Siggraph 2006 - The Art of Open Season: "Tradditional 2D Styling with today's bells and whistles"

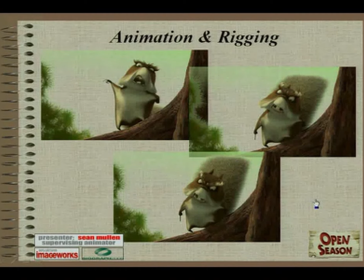So you get that real springy, quick hit. So here's the shot.
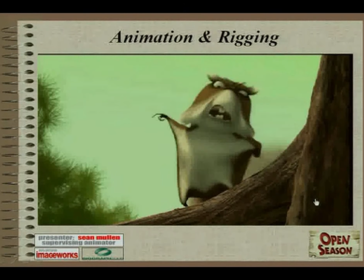I'll play it again. If you look specifically at that arm, it keeps hanging up right on that.
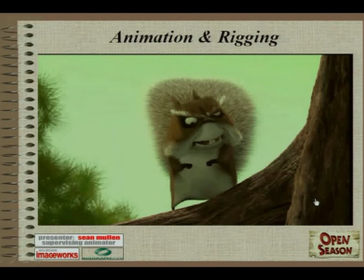You can see that little overshoot there. But if we were successful, then it doesn't look really rubbery. It's more
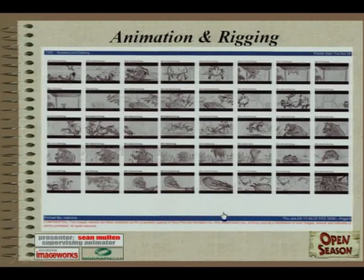of something that you feel rather than see. Something that was also a great benefit of having these shapers, a lot of times there are a lot of ideas that come out in story that are great, entertaining ideas, but we end up not being able to do them because they involve things that would involve,
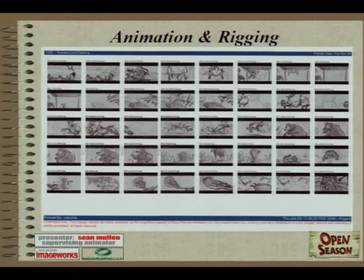special one-off solutions again that would add so much cost to the project that you wouldn't be able to do it. Here we have an example. I know they're kind of small, but we've got Mr. Weenie, that dachshund, biting onto Elliot's butt.
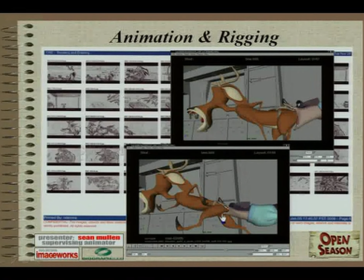We were able to really shape it so that you get that nice, solid, you really feel the bite happening.
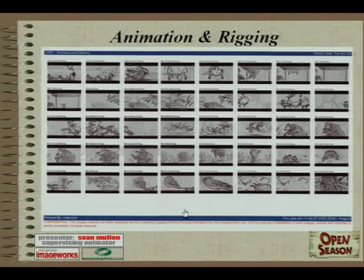Later on in the boards, you can see you got Boog stretching through the ceiling.
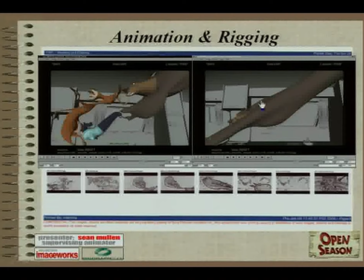And in this case, not only were we able to do it, but we were able to go much further with Boog than the storyboards did.
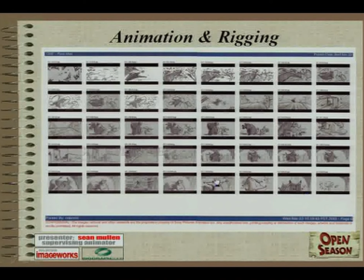And we were also able to accent certain things that were just basic ideas in the storyboards. Right here, we've got Boog doing a little dance at the end of that Puny Mart sequence I was mentioning where he's kind of drunk on sugar.
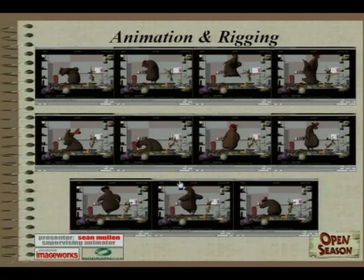Here's some still frames of what the animator did. We sort of discovered throughout production that it suited Boog's character that he'd be a really smooth dancer with great moves. So in this, he's doing this great sort of Chuck Berry jump up in the air, got that belly fat really dragging behind him,
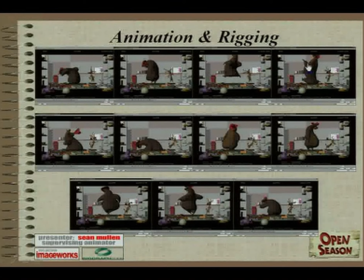hits the peak of his jump, starts falling back down, and we see that big mass hanging behind him again as he drops down, flattens out, then pops up and spins around. This is one of the most disgusting things I've seen in the film, where that belly fat really slings out around to the side as he spins all the way around in the air.
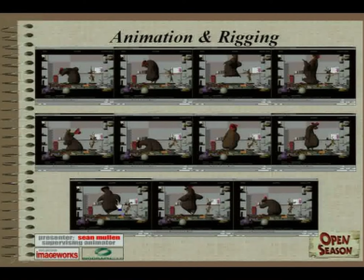Here you can see he actually sculpted this fat all the way out here, swings around, catches up, and then he lands.
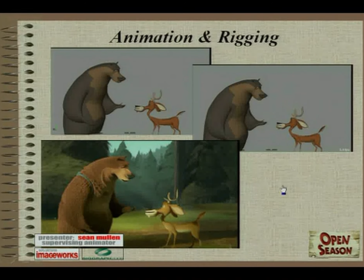Let's see. So yeah, one of the I referred to this earlier. One of the other things that we did to really get a traditional feel, one that lends itself to the Ivan Earl sort of look, was a pose-to-pose heavy approach to the animation.
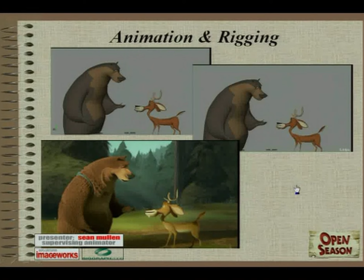I'll just run through quickly the different approaches, pose-to-pose and straight ahead, for those of you that are unfamiliar. Pose-to-pose is where you pose the entire character from head to toe as if you were drawing it in traditional animation
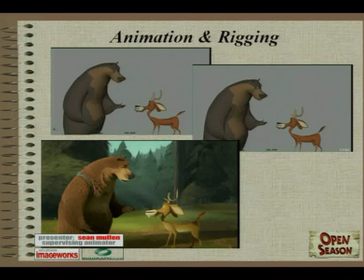for the key emotional and movement sort of beats within the film or within the shot. So that you know that, like, just by looking at these still poses, you know that you're getting across what you need to with the frame.
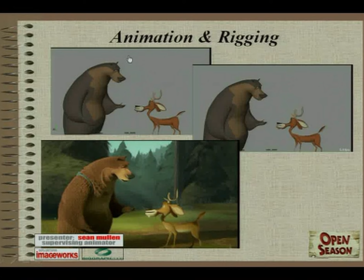An artist I like to refer to a lot to get that across is Norman Rockwell was incredible at that. Every single one of his paintings, an individual painting tells an entire story. And you have to take that sort of approach when you're animating pose to pose. So here's a test that, this is early on. This is actually a little beyond the first pose test.
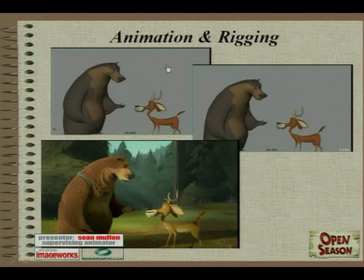This has some breakdowns in it that start indicating how the characters are going to get from each pose to the next. But this shows sort of what the tests look like. Oops. Boy, I keep doing that.
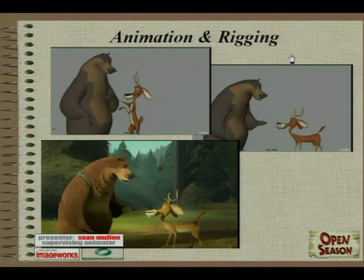So you can see once they get to a pose, they kind of freeze there. Hold until the next poses and stuff.